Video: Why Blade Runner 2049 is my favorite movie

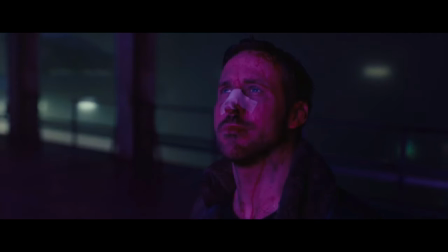979s
i mean we're already kind of at that but it could be worse the lighting is
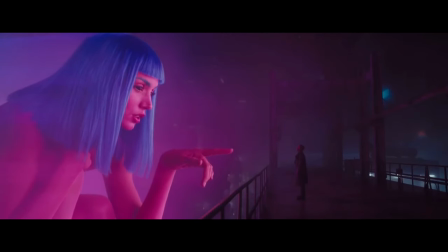983s
amazing this movie there's so many things when it comes to um you could talk about when he goes to a place in las vegas it's all orange everything's orange and it's this really nice contrast you just went
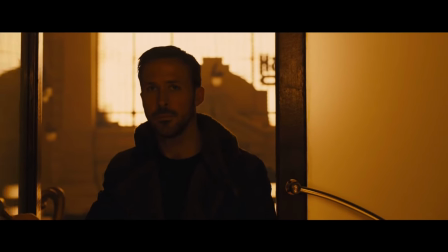996s
from dark to the scene that's i mean it's brighter but you're not in light often like it's not daytime often in the movie and i think Like,
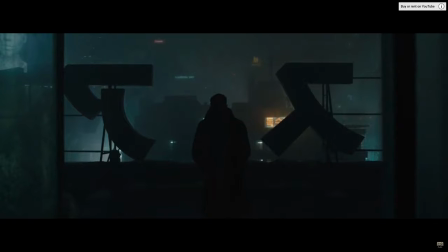1005s
it shows certain key points in the story when it's bright.
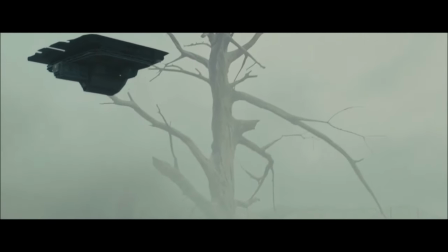1011s
Like, in the beginning of the film, it's bright because you're seeing him kill his replicant that he's been assigned to kill.
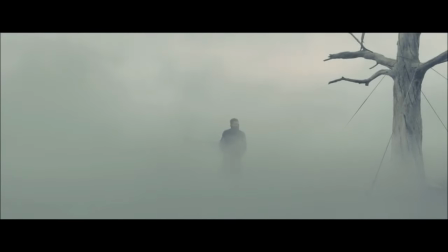1018s
And then he finds the box with the bones. The next time it's bright is when he finds Deckard.
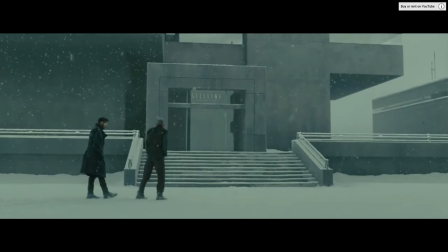1024s
And then the last time it's bright is the final scene in the movie, which we'll talk about later. So those three big points in the movie, they're the brightest, right? I want to talk about my favorite scene. and i call it seawall because in the soundtrack there's a thing called seawall where this whole fight happens it's the climax of
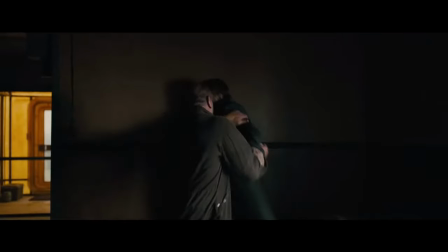1040s
the story it's when k is fighting one of the main protagonist or antagonist sorry what's
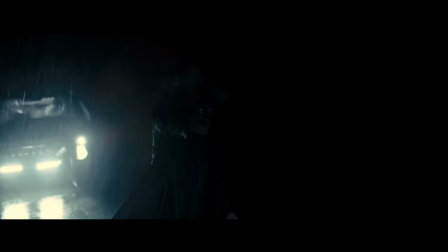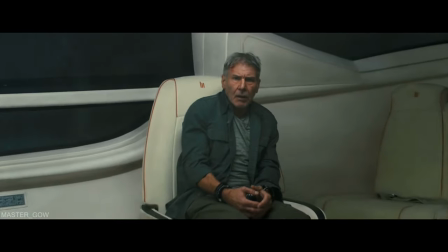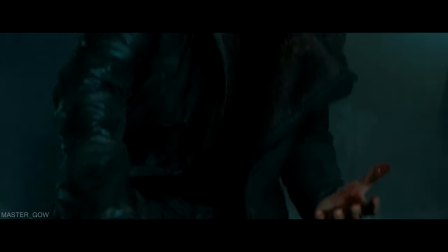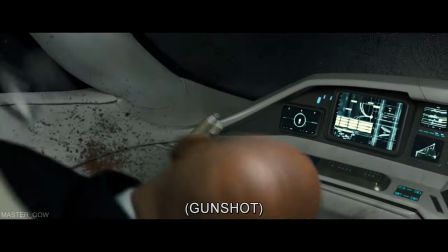1081s
great about it is they're at the edge um of the
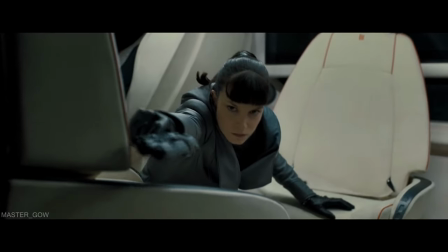1086s
ocean but there's this huge wall behind them right and water splashing up everywhere
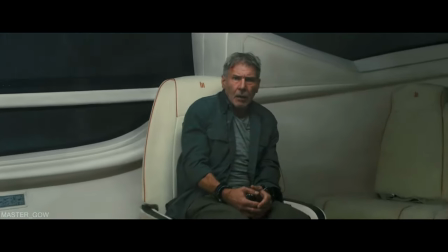1091s
and what's great about the scene why I love it so much is the only
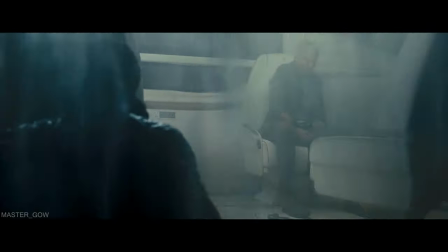1096s
source of light in the whole scene is from the car from inside a car
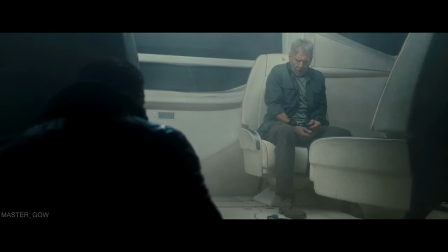1102s
and it's so beautiful but you just look at how different that is you don't see that often when it comes to an action scene and it has
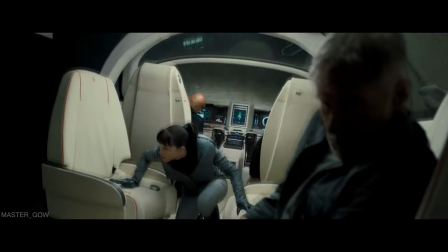1109s
to be filmed just right because if a scene's too dark you don't know what's going on right you're going to be confused on what's happening but they film it so perfectly so one of the last things I want to talk about is the music so Hans Zimmer and I think it's Benjamin Walfish.
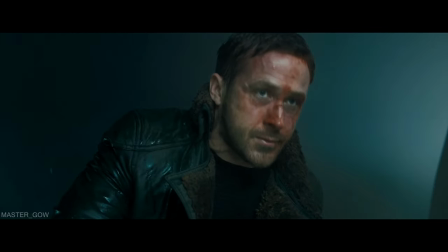1126s
It's some of their best work. I'll let you listen to my favorite track in the whole movie.
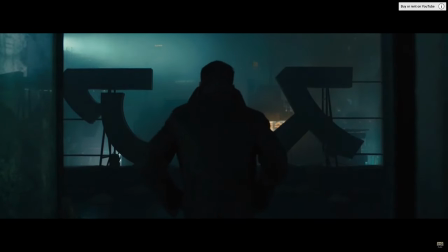1131s
It's called Mesa. It's so beautiful. It's a certain section. It's about 45 seconds in.
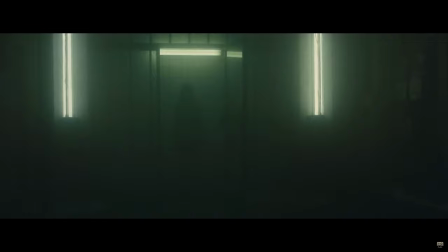1136s
I've probably been having it played out through the whole video, but it's so beautiful. So here, I'm going to raise the volume and just let you listen.
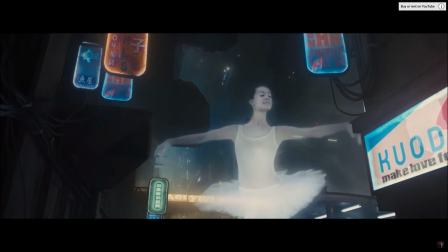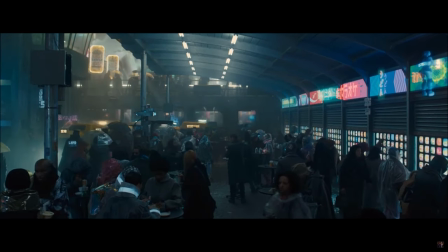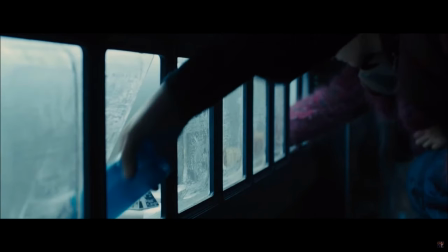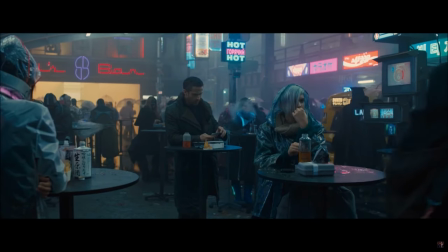1162s
It's so beautiful.